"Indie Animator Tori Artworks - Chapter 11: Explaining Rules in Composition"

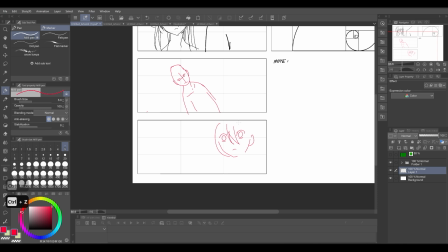8:32 Usually it's going to be the eye. She's sticking her tongue out for no reasons. I don't know, man.
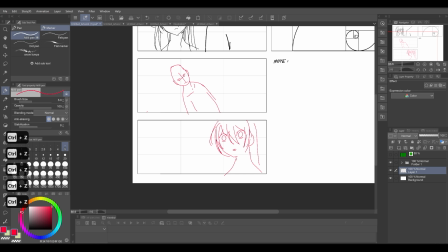8:49 Didn't I didn't plan what I would like to draw. Okay. All right. If you feel like it's too like too this is like a bit too uh it too close to like the
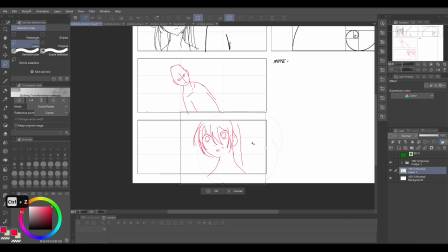9:05 end of the canvas, you can drag this here, or you can use the right eye instead,
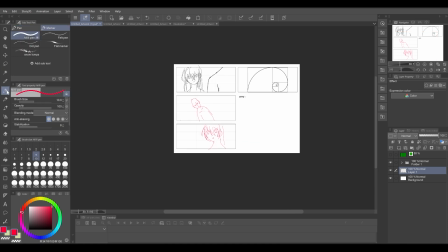9:10 like so. It worked the same. So usually the landmark is gonna be the eye. I love that because it seems to be very cool.
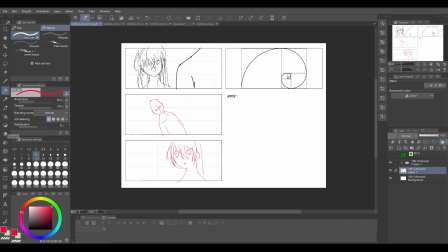9:18 All right. You can use other part of the body, so maybe you can use the hand as well.
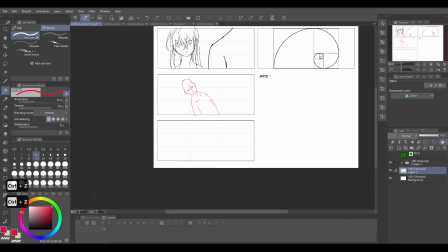9:26 So let's use this intersection. I'm going to, let's say, draw a hand.
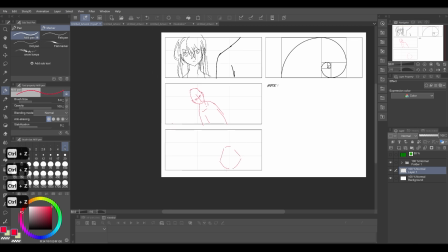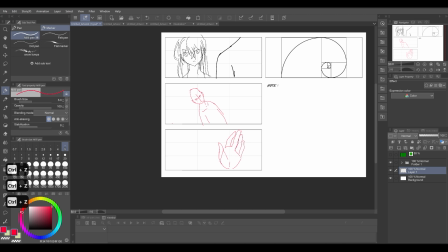And there are going to be, let's say, an object on the hand, something like this, say the crystal and stuff, right?
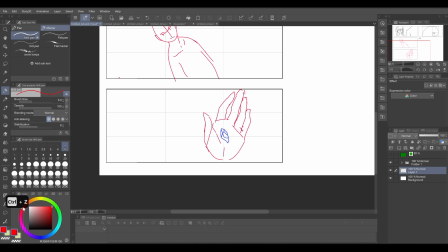10:03 You can use the hand as well, usually.
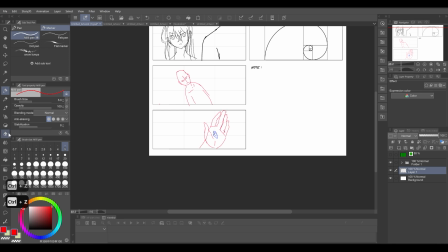10:07 Or if you want to stick to a more simpler way, you can fit everything onto the middle. So just draw everything in the middle and you will be fine.
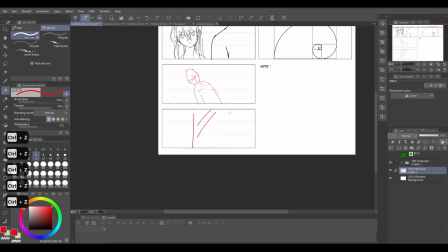10:20 This slot right here, like this whole slot, you can just fit, let's say your character face onto this slot only. And it's still going to look cinematic.
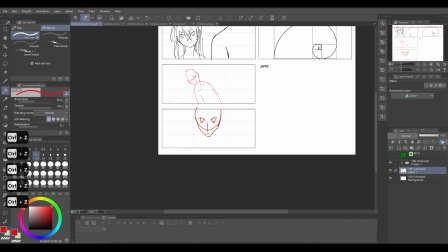10:38 So let's say you draw this. I'm going to draw a more male this time.
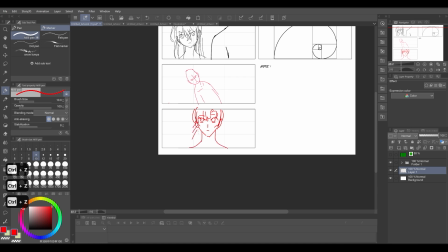10:55 It's gonna look still cinematic because if you fit everything in like this part, it's gonna be very easy for the viewers to see. And this could be anything else. Let's say like another people.
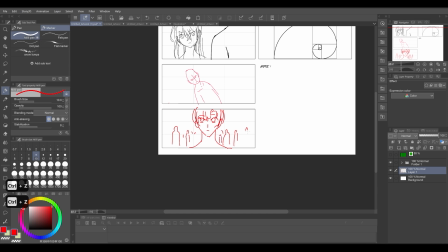11:12 All right. As you can see, it still looks cinematic. Say people, and there's like a backgrounds and stuff. Say there's like a tower, something like this, to lead the viewer eye, like so.
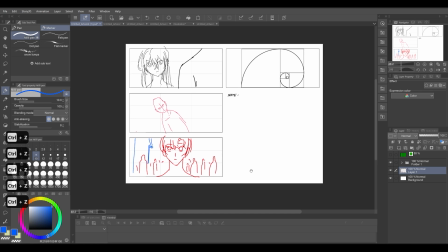11:29 All right. So I have made some interactions. The leading line. So leading line is very important when you want your work to be more interesting.
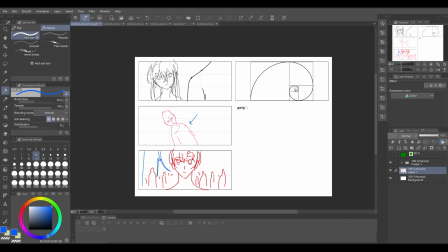11:40 Well, let's say in this piece, when there are no leading line, let's say I just draw this and I put in the horizon line and I be done with it, it's gonna look very boring. No matter how much you try to include elements in your scene, it's gonna look very boring.
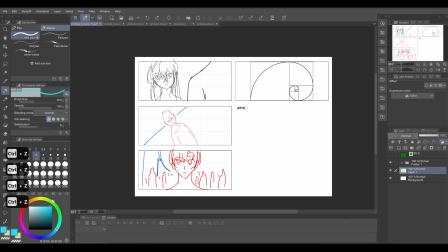11:57 However, if I add in, let's say, a trail effects into, let's say here, there's like a trail moving onto, I mean, not onto, moving into the character, and let's say it's going into his eyes,
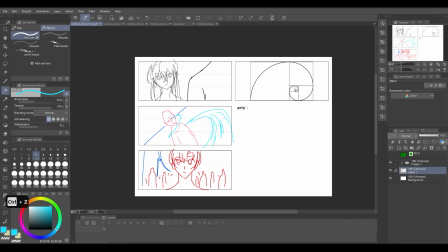12:12 and this trail is moving quite a lot, like so. Once you add in this effect, now the piece is going to be very interesting because there's like a clear leading line towards the character, and therefore your work is going to be more interesting. Same with this.
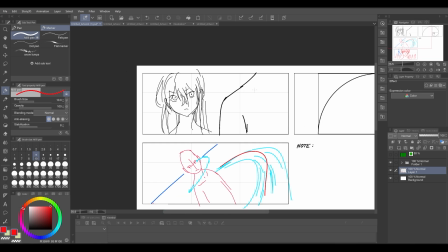12:32 You can use a leading line on the backgrounds itself as well.